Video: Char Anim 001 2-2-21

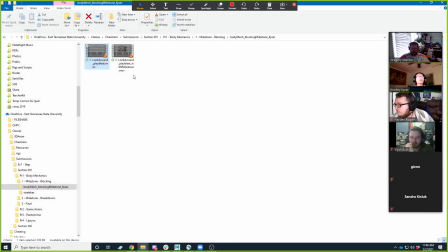500s
Yeah, I think one of the things that's happening in your reference that I'm not seeing quite as much here is
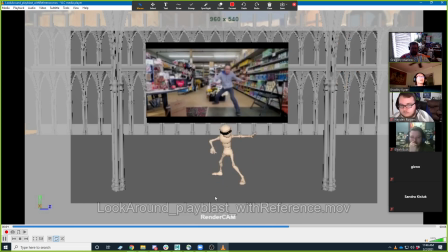508s
like he's not necessarily just looking around. I think you also want him to feel like he's like striking these like combat poses.
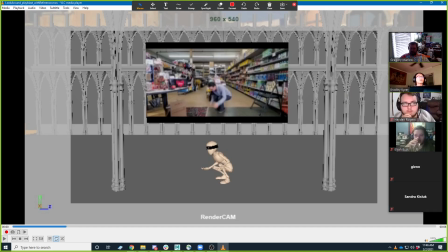525s
You see it a lot in like comedies where it's like, you know, it's like you're preparing to fight. Oh, you know, like, and I think that's kind of what he's doing. Is like when he looks to one side, he's like, oh, am I ready to fight over here? Oh, over here, am I fighting? Oh, where am I fighting? And then he jumps out. Right? Does that make sense?
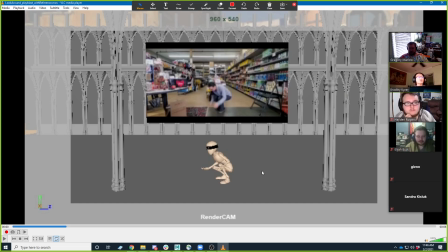548s
Yeah, pauses, but like he's not just looking. It's like he's going on the defense to different sides, right? Like and I think that would make this gesture right there and right there make more sense, right?
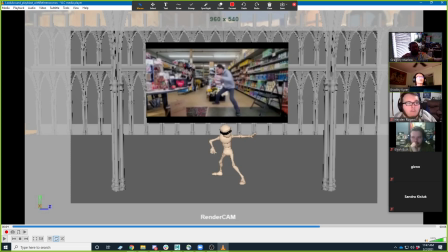564s
And it's not just like he turns to look; it's that he's like kind of popping up and like being ready, and then popping up and being ready to the other side. I don't know if you can see my camera when I do that. But I think that you're seeing that a little bit more in like your earlier poses when you hit, like right there.
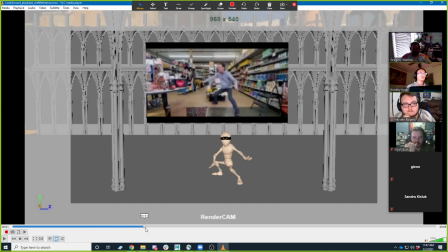584s
It's like I'm ready to fight. We're gonna fight, and then he's like, nope, maybe we're fighting to the other side, right? And I think this is where you could make it more like a defensive. Yeah, does he do that in something?
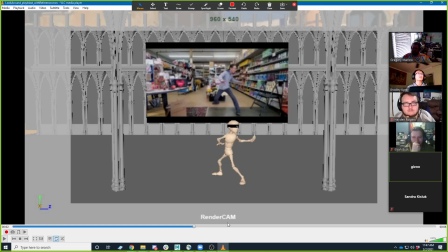607s
Okay. Yeah. I mean, I think it's going to sell the defensiveness more, like that he's sneaking a little bit more that way. But having said all that, it's actually working really pretty good. Um, I like what you're getting here.
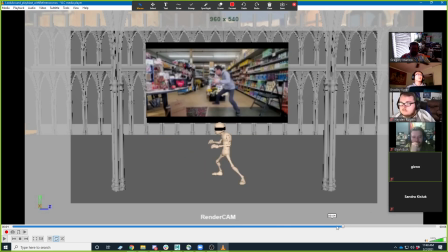627s
Again, like you want to get that contrast between. That's there's some good reference you're shooting there actually. I feel like some of these actions in the middle are a little too similar, and so like mixing those poses up a little bit would be good.
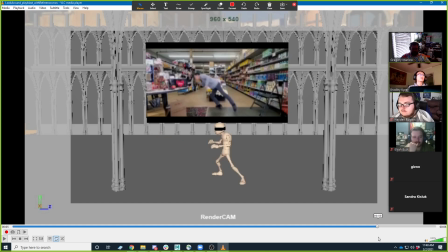643s
But really, it's this like the way you jump off here, like that's a great pose right there, and just sort of exaggerating it. Like I'm really glad you didn't face plant right there.
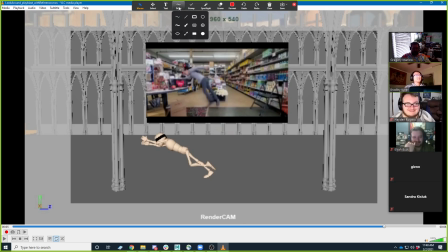659s
Um, but like anything you can do to kind of exaggerate like this very like elongated line you're getting here, and then before that, before you jump, like you kind of get into this like this compressed state, right?
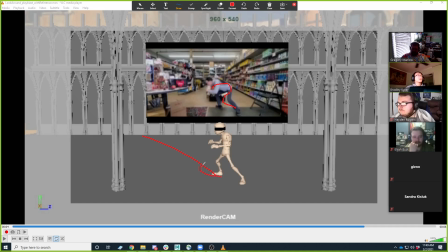678s
Like this state, and so like you're really wanting to try to get a contrast between those two, and really push them. I think this is one that you could exaggerate quite a bit and get a lot out of.
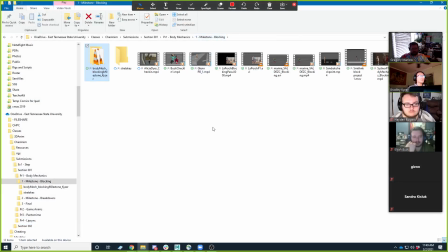692s
So cool, yeah, it's looking good, man. So I'm gonna kind of move on just in the sake of trying to get through all of them kind of quickly here. Alicia, looks like yours is nice. Oh, it opened.
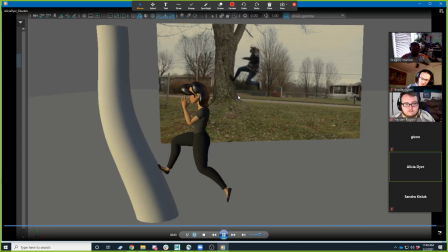710s
Ah, I see. I saw that. I was wondering what happens there. I
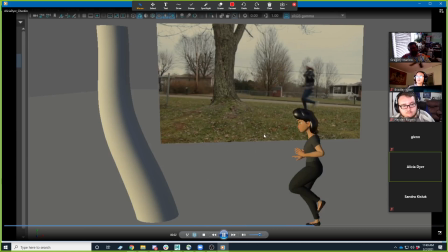727s
So I bet you've set a keyframe on something by accident, and actually we're going to talk about that when I get into the lecture because I've had several people asking me questions about how to like I think that they're not